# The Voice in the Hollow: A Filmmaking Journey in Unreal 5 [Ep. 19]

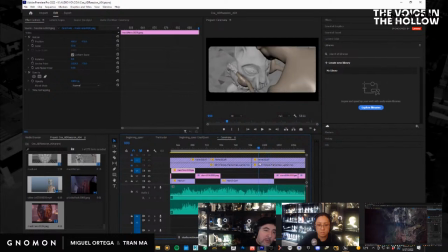Problem number one is that a lot of the stuff that this guy's wearing might completely block this entire mask, which is something that I'm a little bit afraid of. This camera is set up in Maya, so it'll be easy to bring it into Unreal.
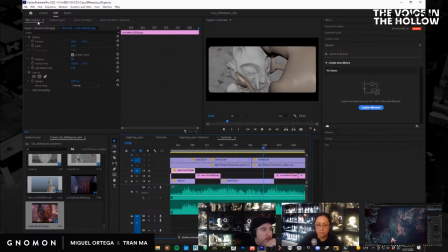So let's just start doing that. So I'll save this in here.
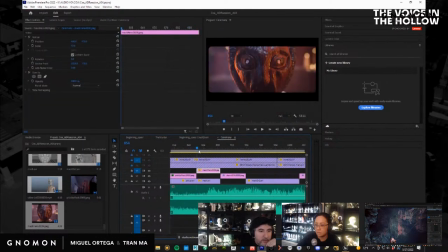Let me just look at this one more time. Nice, nice. Oh, one more thing. Let's put our color corrections on here. So right now I'm just using this Film Convert Pro that is giving it this grain and softness.
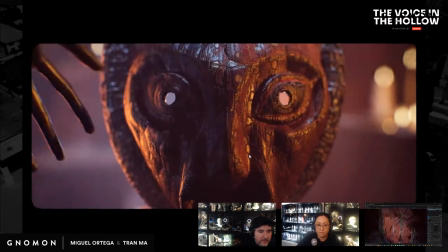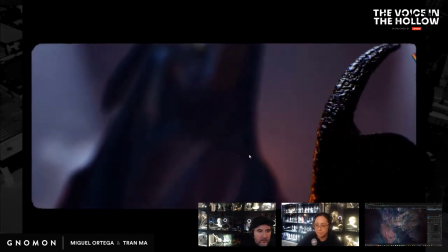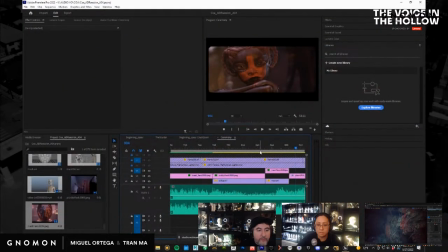I like it. All right, so let's move on. So let's go to this one.
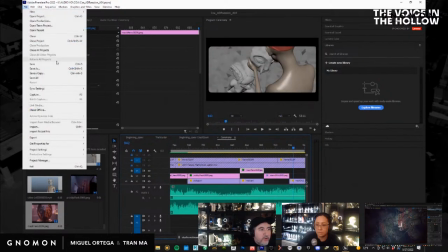So because my computer's crapping out, I'm gonna save this and close it.
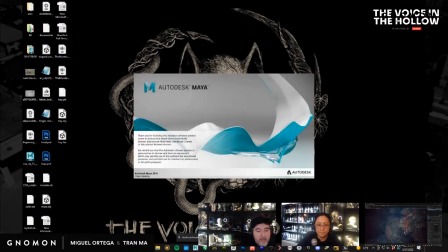And I am gonna have to open up Maya again, which I hate to do while I have Unreal and the stream because it doesn't seem to handle it very well.
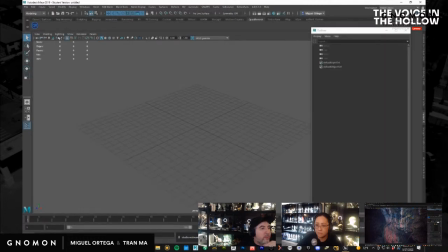But I'll show you. I've shown this all before, but bringing in the cameras. So let's bring this in.
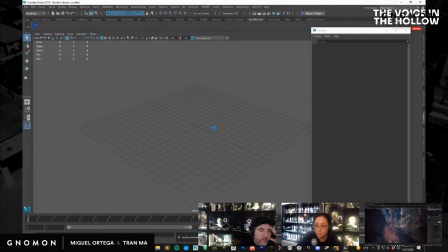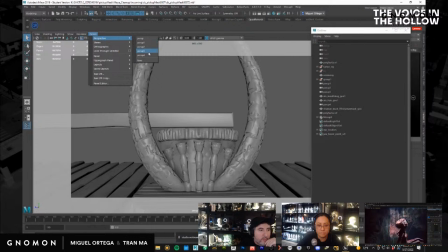Okay, let's go to camera number 3. There we go.
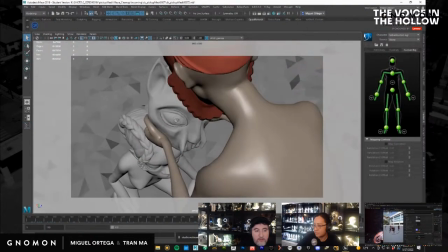Okay, so this camera, I rough it in Maya, but I know I'm gonna change it in Unreal.
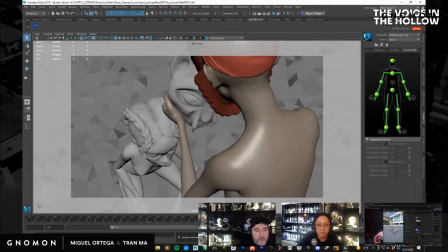But I like a lot of it. So I'll just go to view, select camera.
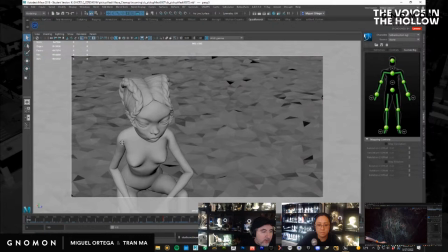I'm gonna give it a little bit of life here also. I don't like that it's kind of like dead here. A little too dead, but I'm probably not going to use any of the time here.
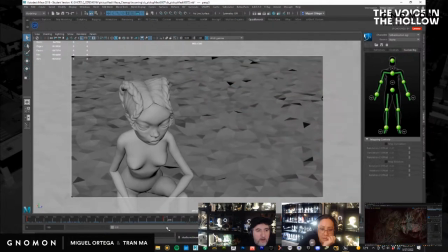I'm probably going to start the shot right there. You always want to start the shot right before something. I hate to make it sound like this is like a set rule, but I personally want to try to get it. You want the shot to start as late as possible, right? You don't want to drag it out.
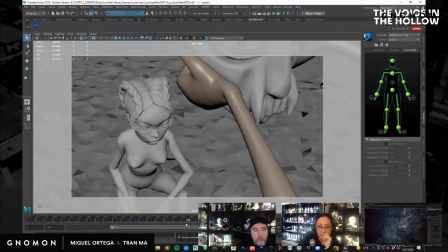So right when this enters the frame is where I want to start the shot.
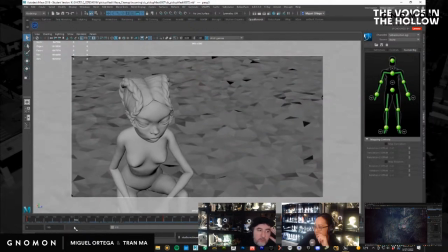Right, I don't want to just drag it on here. Although, if it's a shot of her expression and seeing how she's feeling about this moment, this could work really well.
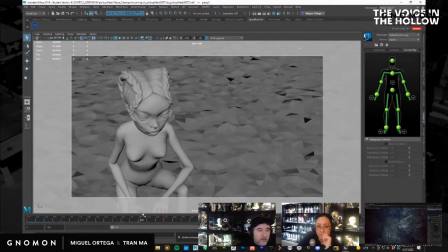So I could add that, push out. I don't like that transition there. So I'm going to delete this.
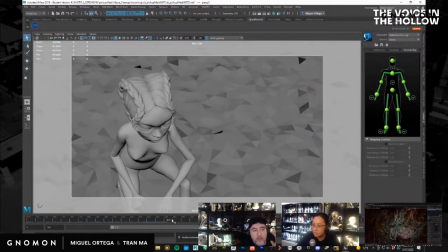So she would be looking up, and I'd like that better.
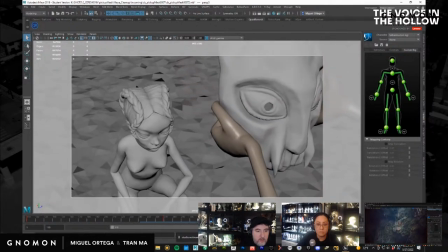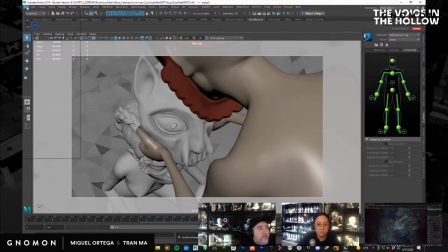Let's bring it into Unreal and see. So view, select camera, file, export, selection.
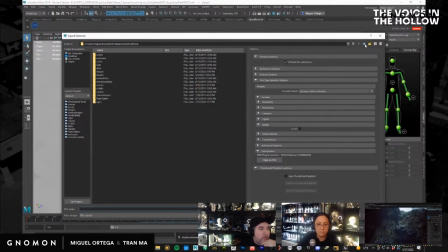So we'll go to our folder that has the shot. So it's mask on. So I have a folder called cameras.